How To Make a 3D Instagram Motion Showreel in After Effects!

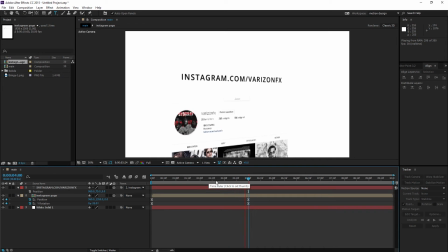hit zero to preview it there we go um wait a second i'm gonna do something different we're gonna hit this put it to 35 so it cancels out
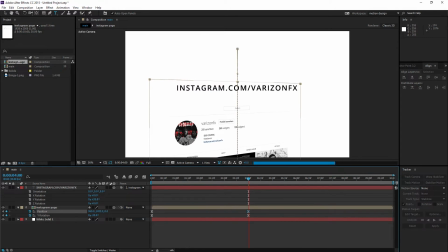the 3d animation and we want this to set it in the middle so we're gonna put on some guidelines so we can put this in the middle exactly there we go coordinate 180 turn off the guidelines
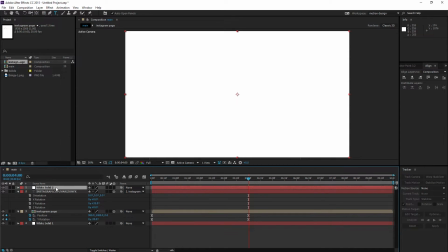again we're gonna add another solid make it white and just in the last second we
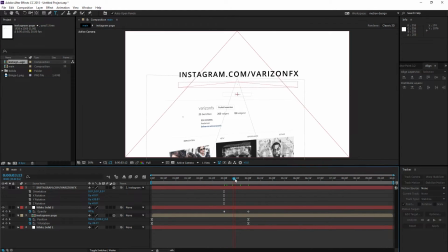want to like turn this to white so it smoothly switches over to the text
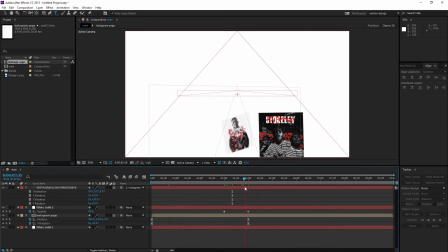all right that's fine that's fine maybe make this a little bit
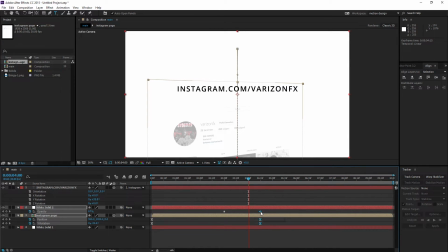longer there we go look
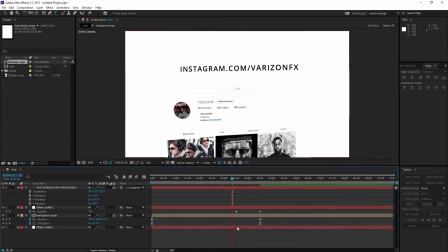this like 15 seconds further or something oh there we go
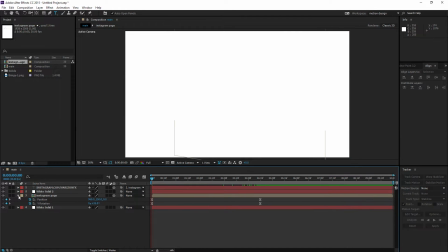that's looking nice so as final effect as you can see we've almost finished the animation as final effect we had some sky replacement stuff so I'm gonna hit ctrl I
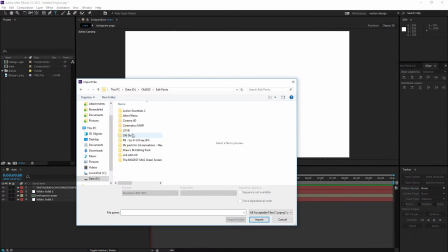where's my edit back stuff I have
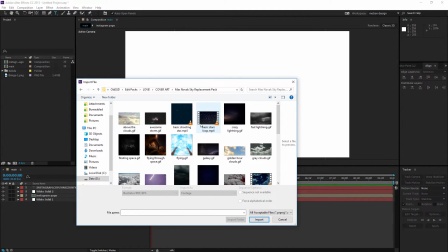some sky replacement stuff in here um we're gonna open this one up
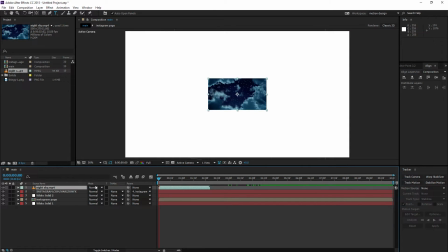check it up there hit screen make sure it's like all the way
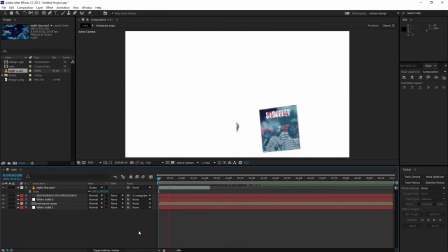it's big enough so as you can see we have this sky replacement thing we gotta make sure it feels so strong let's set it to like 400 or something and then at like 15 frames we're gonna cut it off open some
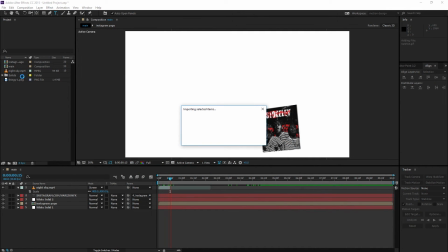other stuff which one looks good we've got a little gif going on here
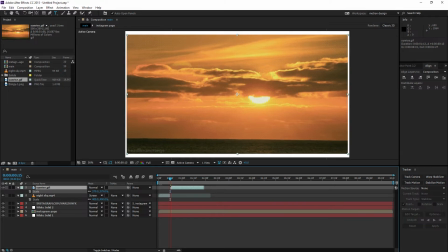make sure that matches the entire thing as well that watermark's not
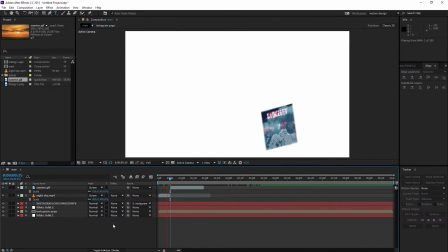even visible set this to screen as well and
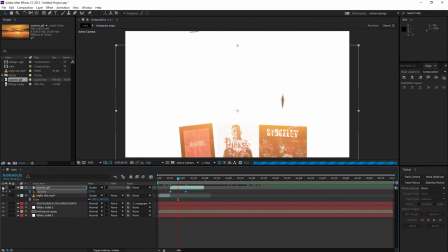we're gonna animate the opacity as well set this to
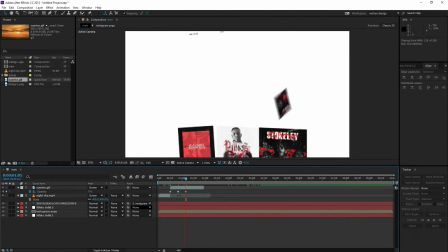zero i'm sorry if go too bit fast but there we go you already saw some nice lighting effects
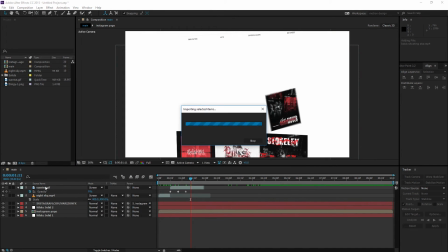gonna open more shooting stars maybe looking good looking good
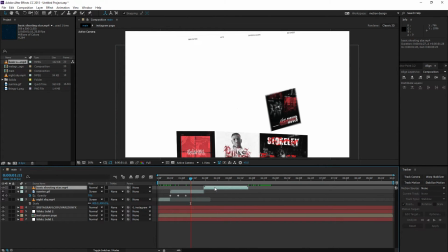put the set like here then set it to screen as well just set everything to
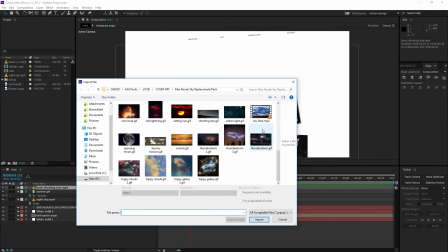screen screen is always a good um screen
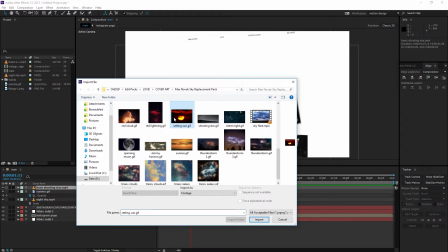is always a great uh great blending mode for stuff
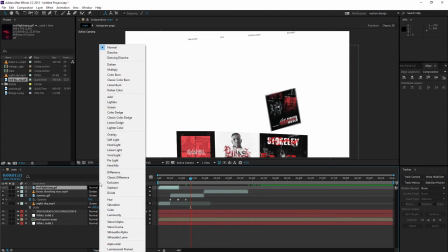like this just some color lighting always looks good the screen never
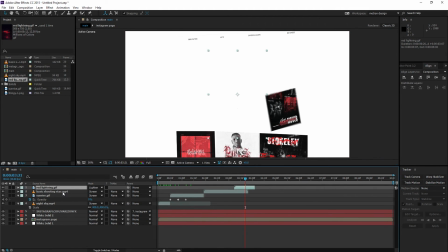disappoints me make sure you up the size so it matches everything
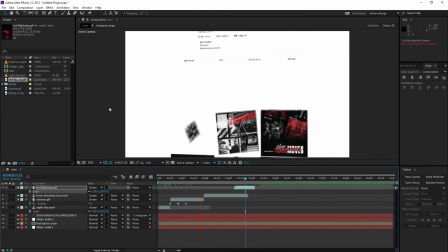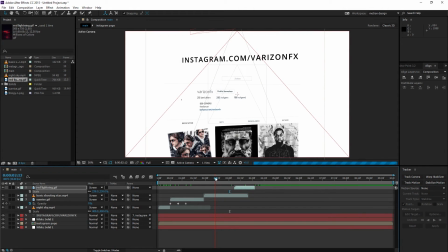there we go you saw some cool lighting in the backing here make sure it discovers the entire screen as well
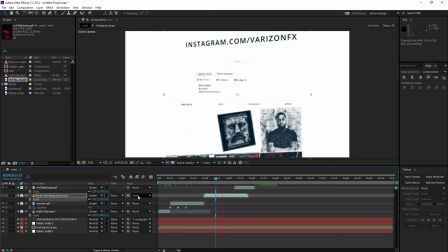animate this so it doesn't just snap on so